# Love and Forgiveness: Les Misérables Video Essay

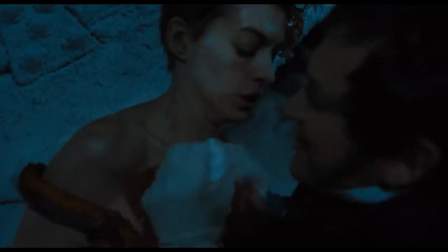(4:30)
She's the light and innocence that is soiled, while her daughter Cosette is the light and innocent that is preserved.
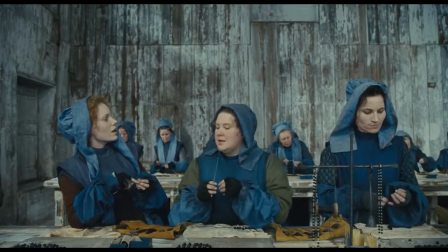(4:38)
Fantine is first shown to be different from the other workers around her simply through the color of her clothing.
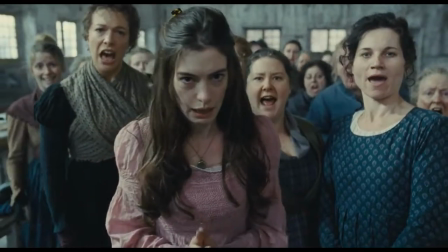(4:43)
Everyone is wearing blue smocks and hats with dull colors, yet Fantine is wearing a pink dress under her blue smock.
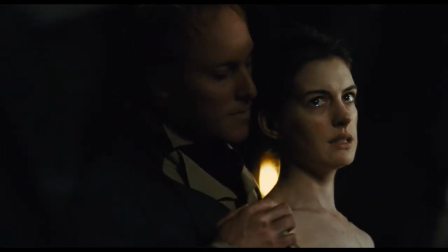(4:48)
This not only sets her apart from the other women, focusing on her and her story compared to the other women.
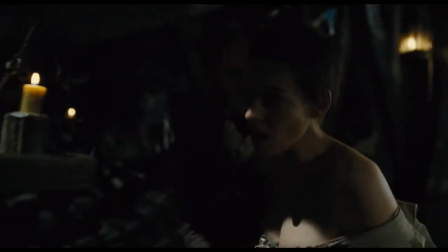(4:54)
Pink is a color that represents compassion, nurturing, and love, which describes Fantine.
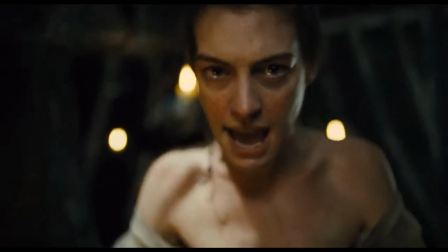(4:58)
Through song, she is transformed from fairly clean and a pink lady to a dirty prostitute wearing a red dress.
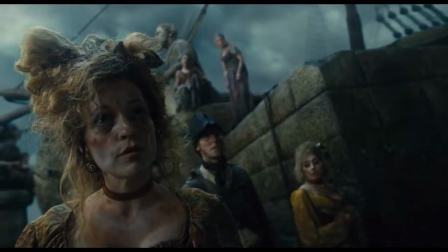(5:05)
Commonly, red is a symbol of impurity, especially sexual impurity.
My name is Marius from Merci.
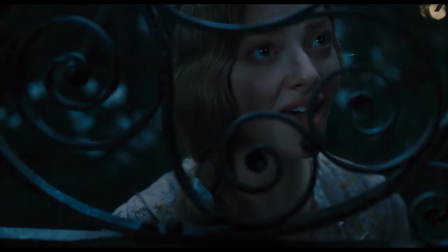(5:12) And mine's Cosette. Cosette, I don't know what to say. We learn that
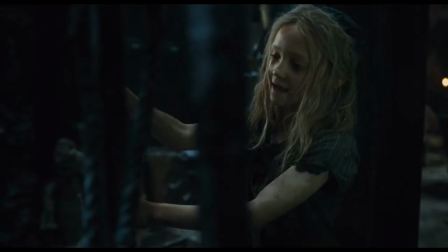(5:19)
Fantine is the mother of a child, and immediately their nurturing and love shows with the color pink.
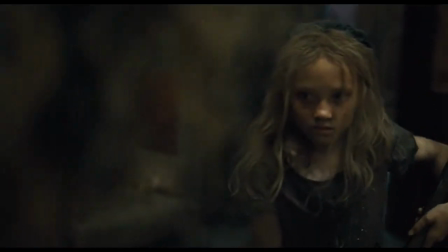(5:24)
Fantine is working as much as she can to be able to pay for her child's well-being to the innkeepers.
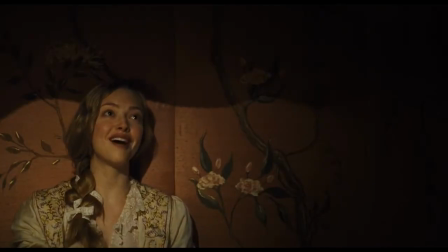(5:30)
After Fantine's death, the role of being the symbol of light is transferred to Cosette. And we can see this in how Cosette is constantly in front of pink,
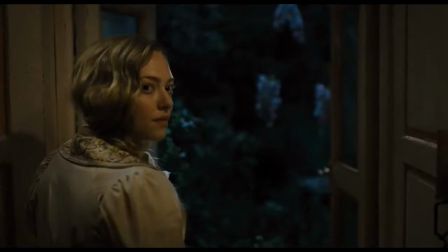(5:39)
set-wise, to show how delicate and beautiful she is, and how precious she is to Valjean, like a jewel in a dollhouse.
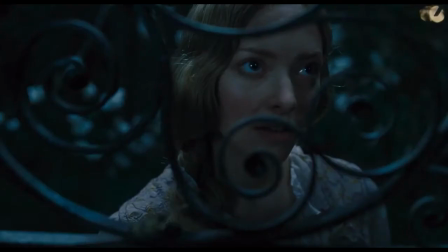(5:47)
She is also the only character to be able to be clothed in warm colors, specifically yellow.
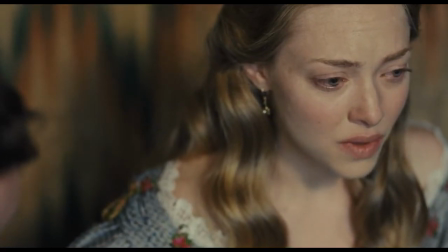(5:53)
The contrast and the shock of the beautiful use of color against the slime and
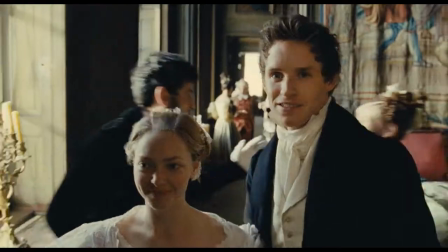(5:57)
brutality of the dark reality of the outside really brings out the character from the rest.
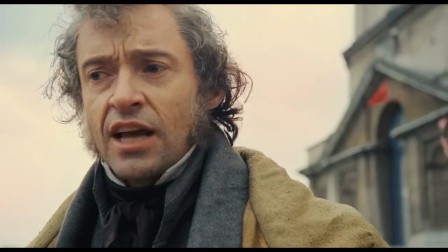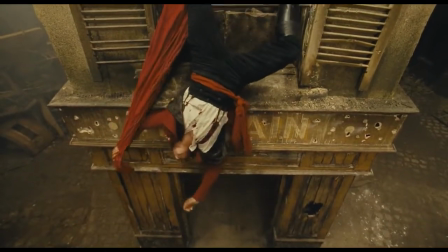(6:10)
All in all, Les Misérables is a story about forgiveness, friendship, and having a worthwhile life as long as you love, respect, and forgave those around you.